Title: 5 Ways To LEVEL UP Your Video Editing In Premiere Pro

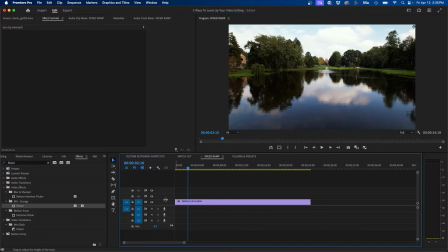248s
So first, to add a speed ramp, what I'm going to do is expand the video track of the clip.
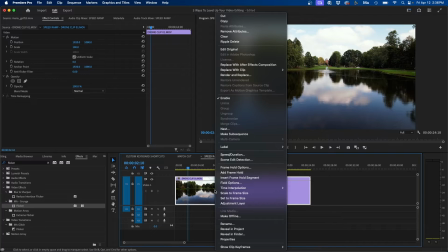252s
That way we can see a little bit better here, and we can right click and go to show clip keyframes, timer mapping speed.
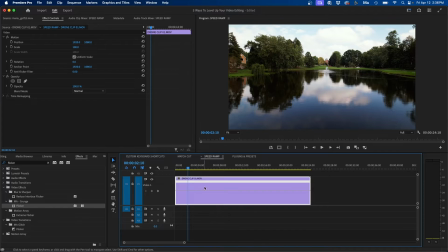260s
And this will display the timer mapping controls inside the video clip. Now, to use speed ramping and how to set this up is you'll want to find the first point that you want to start speeding up your clip.
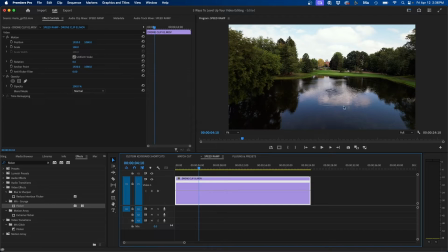270s
For example, right here, this is the point in time I want this to become faster. So we can grab our pen tool or click P on your keyboard and then just click on your clip. This will add a keyframe, and you can see it reflected in effects controls as well. You can see we added a keyframe.
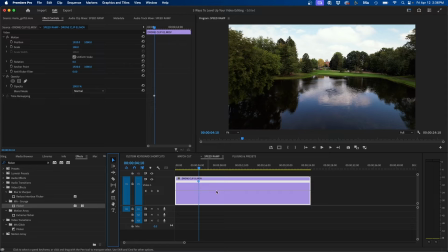285s
Now, if we grab our selection tool, what we can do is change the value of the speed to the right of this keyframe. So for example here, we can click and drag this horizontal line to the right of the keyframe up to make it faster.
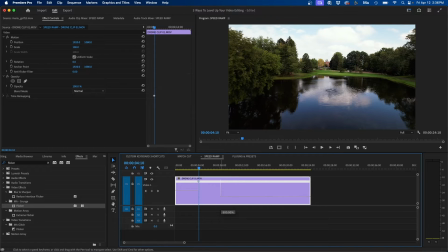299s
So for example, if we change it up to 500% and we click and play this back, you can see that it starts at 100 and then it speeds up to 500. Now this is pretty abrupt, and the thing with speed ramping is that there's a ramp. So to add a ramp to this,
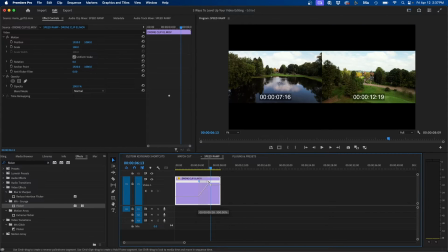316s
you can click and drag the edge of this keyframe out so that you kind of see these two different markers and you see a ramp appear.
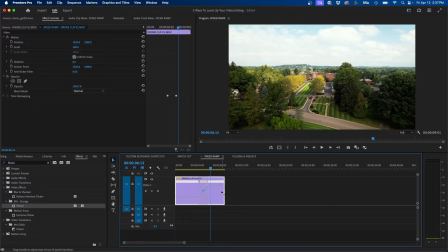323s
Once you let go, you can click and drag this handlebar to smooth out the ramp.
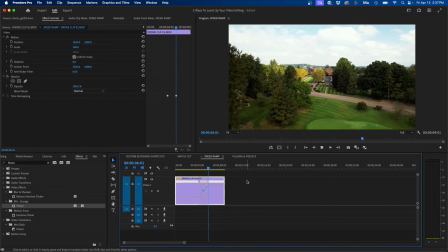328s
And now when we click and play this back, you can see that we have a nice ramp up, and then it speeds up gradually.
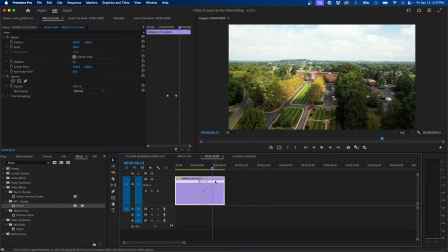336s
Now you can create another marker where you want it to start to slow down. So we can grab our pen tool once again, create a marker, and then once again, grab your selection tool and then click and drag this back down to 100.
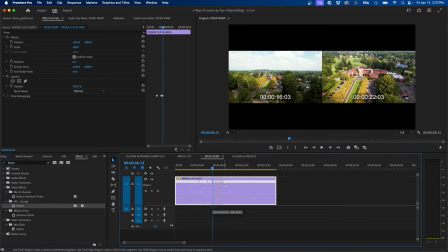347s
And then finally, just click and drag this out so that we have a nice gradual ramp when it goes back down to 100% speed.
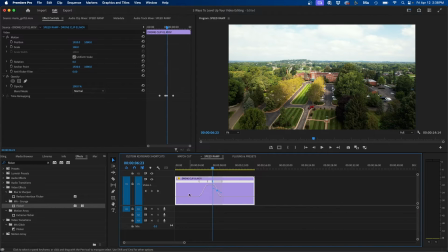354s
And we can smooth this out by clicking and dragging the handlebar. And when we play this back, you can see what we have. So we have a nice speed up. And as the drone comes down, we kind of speed down. So another way you can level up your video editing is by using match cuts. So for example, here I have these two clips of a golfer hitting a ball.
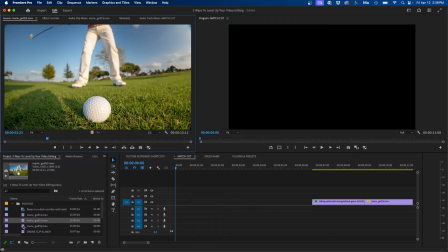374s
So I have a wide shot and then I have a close-up shot. To make this edit more dynamic, what I can do is use a match cut or cut on the action when the ball is hit.
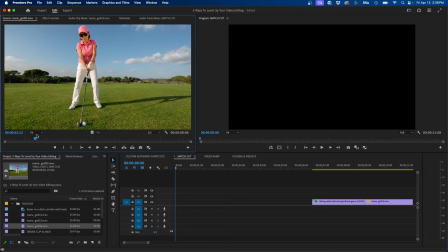383s
So if we go to our wide shot inside the source monitor, we can find the point in time where she hits the ball, probably right here, click O on our keyboard, and click and drag this into our timeline.
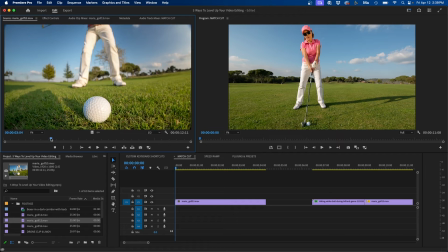393s
Then we can go to the other shot and find when she hits the ball, which is right about here. We can click I on our keyboard and click and drag this in.
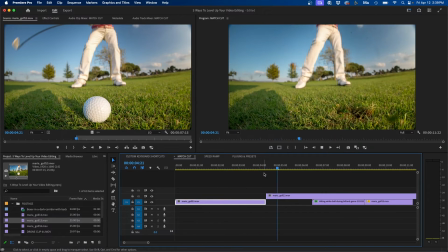401s
And if we click and play this back, we can see that we match the action between the two shots, which is essentially what a match cut is. Now, this isn't the only way you can use a match cut. You can do this artistically by cutting from one thing to another thing.
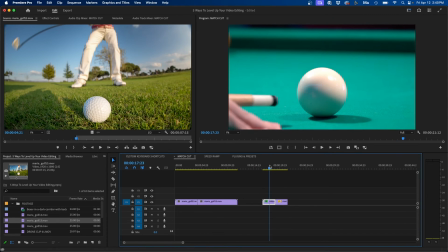417s
So for example, here I have a shot of someone hitting a cue ball on a pool table, and you can match cut it into the golf ball being hit. And this creates a very artistic and different way of cutting in between scenes and shots inside your timeline. If we click and play this back, this is kind of what it looks like. And this is used often as a creative edit. Now, another way you can take this to the next level is by adding some sound effects.
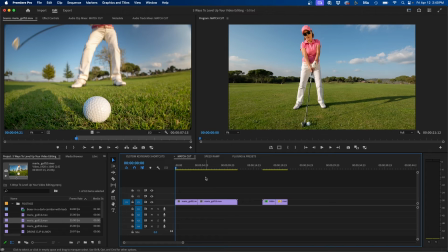440s
For example, here, if we focus on our golfer, we can add some ambient background noise to make it more realistic. And for this, I'm going to use the Motion Array plugin inside Premiere Pro. So I'm going to go up to Window, Extensions, Motion Array.
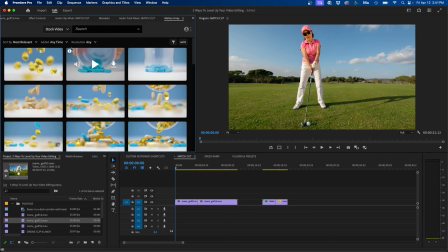453s
This is another cool feature of Motion Array, is that they have a built-in plugin for Premiere Pro.
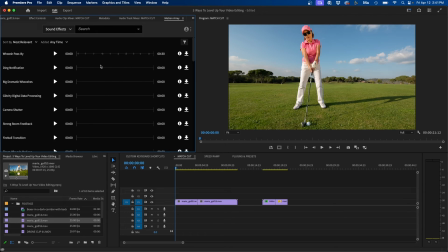458s
We can sort by sound effects, and we can type in different sound effects that we're looking for. For example, we'll need a golf ball, and we can browse sound effects directly inside our Premiere Pro panel here. So I like this one, so what I'm going to do is click download, and what's nice is it downloads directly into your Premiere Pro project.
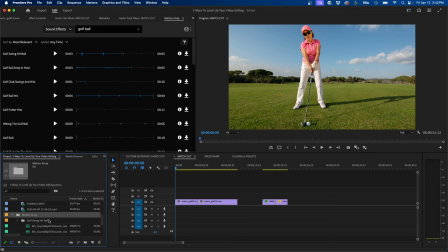476s
So you can see it made a folder and some subbins where it has downloaded the sound effects inside that file.
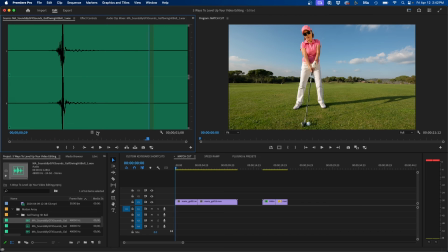482s
So we can double click the preview, and we can easily just click and drag this into that transition point to add the sound effect.
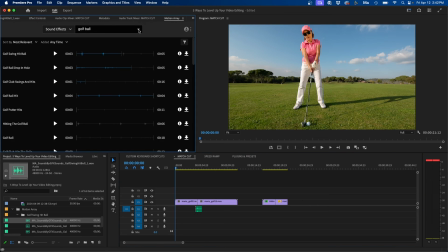490s
We can add some background ambience as well. So if we go back to our Motion Array plugin, we can search for wind.